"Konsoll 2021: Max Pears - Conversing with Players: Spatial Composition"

So now you know roughly where you'll be implementing this if you take away from this talk and move forward. So now let's talk about, well, what is composition itself?
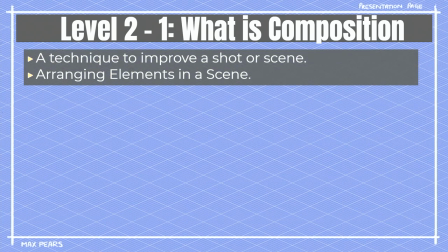(4:18)
Composition is a technique that helps improve that of a scene by arranging the elements, whether that be some sort of rocks, enemies.
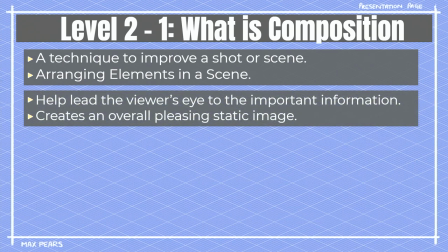(4:26)
We arrange them in a way that becomes pleasing to the eye and creates an overall better and enjoyable experience.
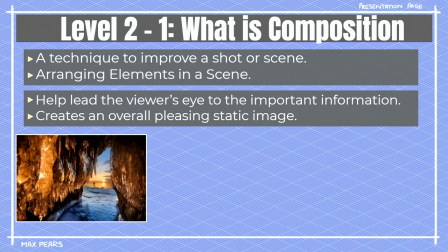(4:33)
Now, composition can work and take place in many different types of shots, movies, and all of this. The first one here, we have this great picture taking in this of like an ice cavern looking on and framing this of the sunset and the person walking past. We can also include this in our action scenes as well, where we have these fast-paced lines with our with our character over-exaggerating when they're about to throw the punch.
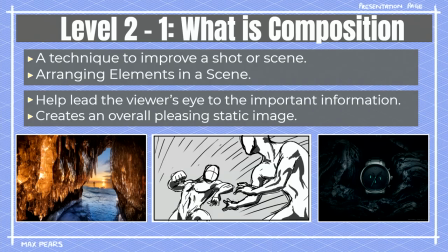(5:01)
Or we can center off a product that we want to sell and say, hey, how cool is this watch?
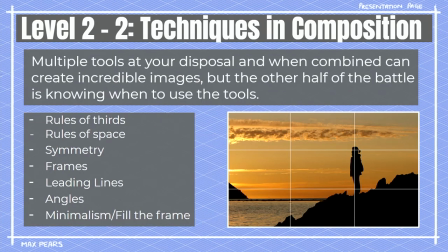(5:06)
It's in lava. Pretty badass. But there's a lot that goes into composing a great shot. There's many different elements. You have the rules of third, the rules of space, symmetry, frames, leading lines, and many more. The rule of thirds, for those of you who don't know, is like this diagram over here.
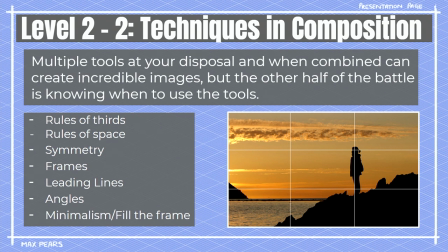(5:25)
By intersecting this shot into 9 spaces, we're advised that you should have your point of interest intersecting with 2 of these grid crossover points, again, creating something that's a lot more pleasing when looking at it. Now, let's talk about the rules of space. Over here in the West, we believe, or should I say, we read from left to right. And then when we're constantly seeing adverts like for this car, for example,
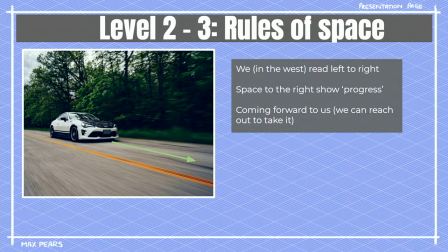(5:52)
it makes us see that as it moves forward, if we were to purchase this car, then we're moving forward with our lives, that we're advancing with it. So when we're trying to compose an image showing that we're progressing and helping selling, this is a way that we can do it.
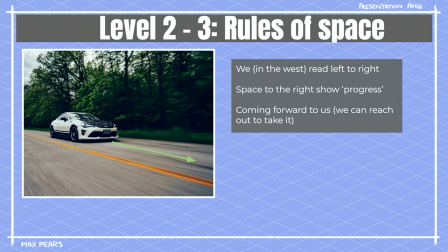(6:07)
However, we can do it in other ways as well. There's a great show called Insecure.
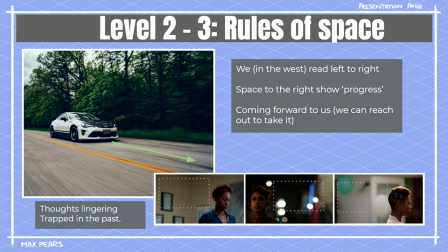(6:12)
And what I love about the cinematography here is we constantly have it where the camera has so much space behind her head. And what it's doing is it's showing, oh, she's constantly lingering, for those of you who've seen the show, she's constantly lingering on her choices, the past relationships, past mistakes. So when we have this, we're kind of selling this to the viewer as well. So where you place and where you have your empty space can really tell a lot about either that of the product or the person's mindset throughout it. Now, symmetry is a beautiful thing that we can add, right? It makes it easy to read. We can have it along the vertical, the horizontal line, all of that, and make it feel very, you know, look at that.
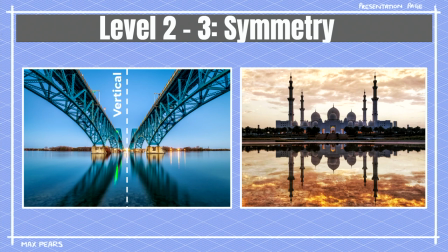(6:55)
They're very pretty. You know, you can go, oh, guys. That was really bad, really bad. It's only streamed, guys. Thank you. But again, when we see this, we're able to take in all of this information very quickly. Not only is it pleasing and makes us go, oh, it allows us to actually see all of that information very quickly and be very pleased with it. Now, another thing that we can actually do is that of frames. We showed this a little bit earlier, but what we had here is there's 2 great examples.
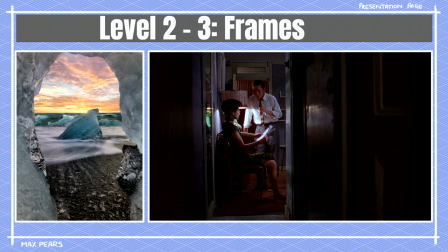(7:25)
The first one here on the left, where we're actually using that of a cavern entrance to create a frame focusing us on that ice pillar here and the sun just hitting it just right. But we can use this from a narrative perspective as well. In the film Mood for Love, we find out that these 2 characters, well, their spouses are actually having an affair. And with the fact that the film is set over in Hong Kong, what they try to do is they try to sell that these 2 are constantly being watched with the fact that Hong Kong is constantly overcrowded in very small spaces. We can even see here that those 2 are in a room. If you want to share more of a space, the cinematographer and director probably could have just moved into that room. But because we're creating the illusion that we shouldn't be there as the viewer, that we are almost spying on them, making them feel more uncomfortable.